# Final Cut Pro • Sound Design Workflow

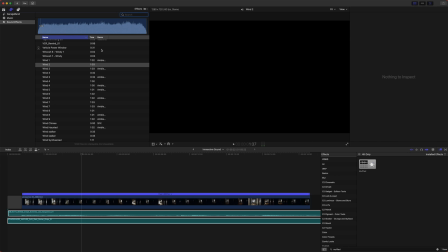So you can hop into your sound library here, just search up wind, and you can find it here. So I will just drag that onto our scene here. So we've got this wind sound.
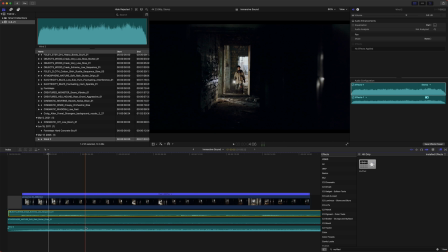If I play that, that's a little bit more mid-rangey. So we got our very low, our high, and our mid-range area here, and we can lower that sound.
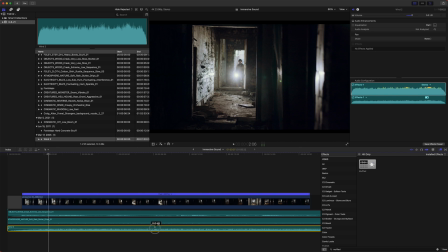And you can also drag this line here, and if you want more fine adjustments,
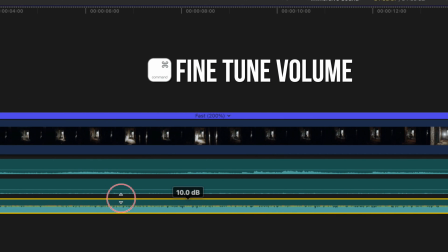you can push Command, and that will give you, a little bit more fine-tuning adjustments.
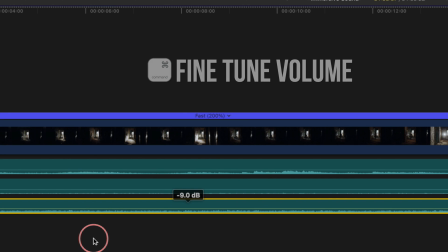So we can drag that down.
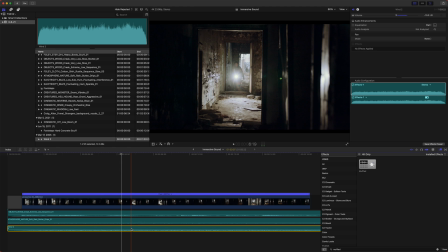Now, something with this wind is it sounds a little bit too present in this location.
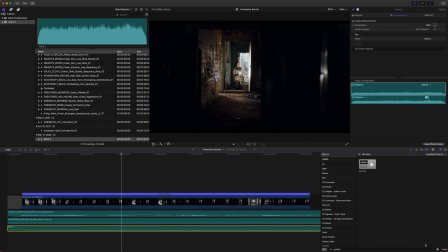So I'm going to add this muffled effect, and you can just search up muffled over here. And this will make it sound like it's on the outside of the building a little bit more. So we'll just muffle that a bit.
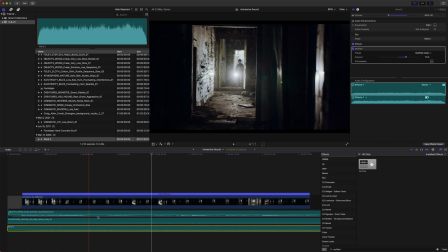And now that wind sound sounds like it's coming from outside.
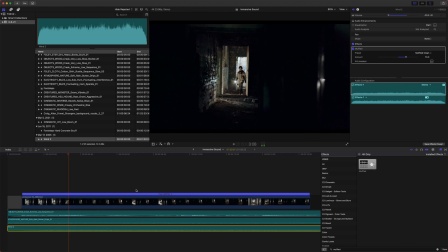And we are getting all of the ranges.
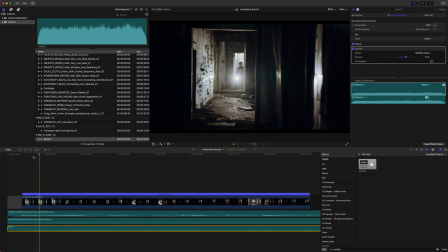Okay, so from here, we are going to want to work on the footsteps. And this is a tedious process, but I'll share a few tips on speeding it up.
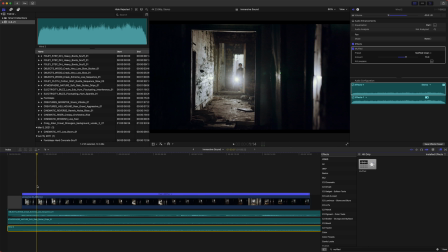My number one tip is to just select your clip, go forward, and every time he takes a step,
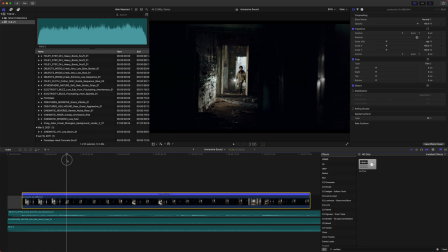where you think the sound effect would begin, I will push M, and that will create a marker here. So we can just create markers for every footstep, and that'll speed up our workflow a lot,
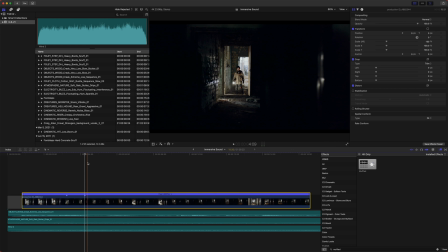because if we're constantly adding, we're going to probably add 2, maybe 3 layers of sound effects for the footsteps, and that can take a lot of time, but if you know exactly where they're happening, it'll speed you up quite a bit.
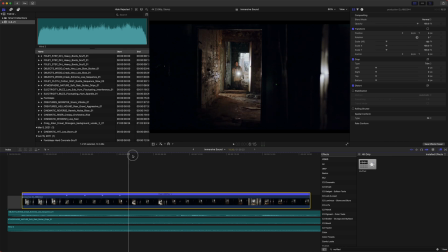So I'm just going to go through, push M, and we'll just find every single footstep.
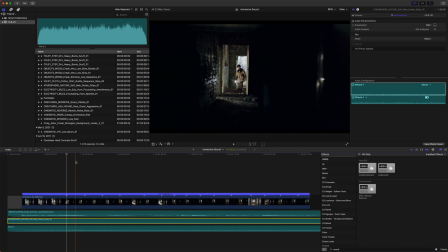Okay, so I have every one of his footsteps marked out, I believe. Hopefully I didn't miss any. And now we get to go on to the fun process of adding footsteps.
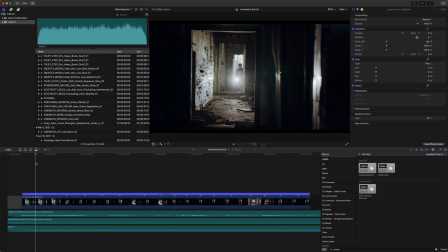What you'll want to do with footsteps is really take note of what type of texture of ground he is stepping on. So in here, he's definitely on a concrete surface, but you'll see all these little rocks and stuff that is going to add a little bit of grit to what he's stepping on.
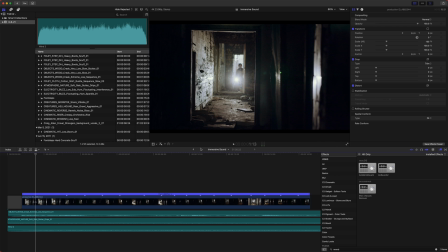So it's not just the concrete, but there'll be scuffing of dirt and grime on the floor, and if you take that into consideration, it's going to add so much more depth to your scene. So I've got a few sound effects. The first one is actually built into Final Cut Pro, I believe.
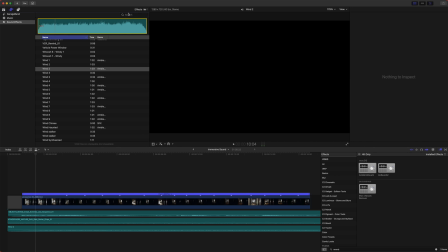So you'll just hop into your sound library and we can search up concrete and hopefully we can find it. Yeah, here's the footsteps hard concrete, and we just want the scuff sound.
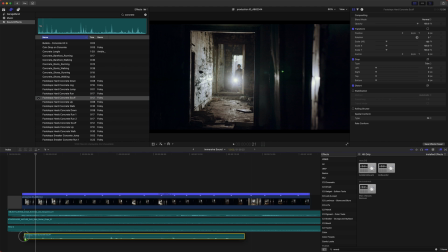So go ahead and drag your sound effect just down onto your timeline here.
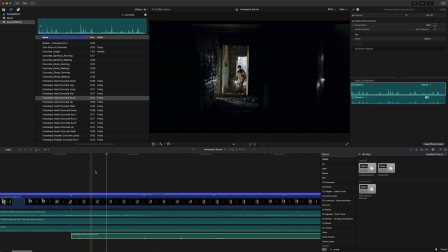And all we will do, it's a little bit tedious. I actually like to zoom in a bit. And just a quick side note, because you're going to want to get these frame perfect. So if you push your comma and period keys, that'll just adjust everything by 1 frame. We'll just find our first scene.
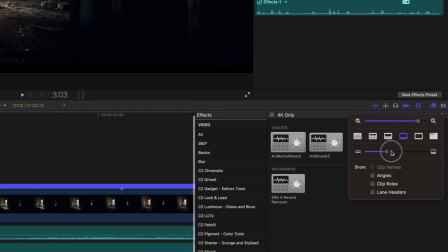And we can increase the scale of our sound effects here just so we can really see what's going on.
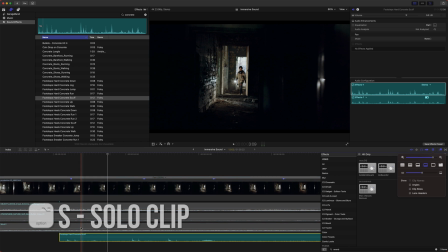As I play this, let's go ahead and mute the others. So if I push Option S, that'll solo it, or you can push the solo button right there, the headphones. So we'll just play through and find every time he takes a step in the sound waves and then place that accordingly to our marker.
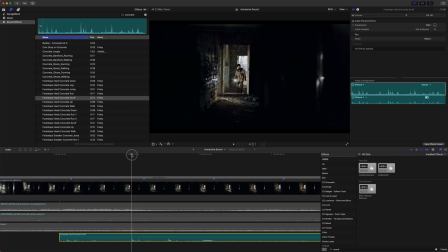So we are just going to cut this up, and I like to get as much length out of each step as I can. So we'll just select that. We can push Command B, or you can just push B and cut it.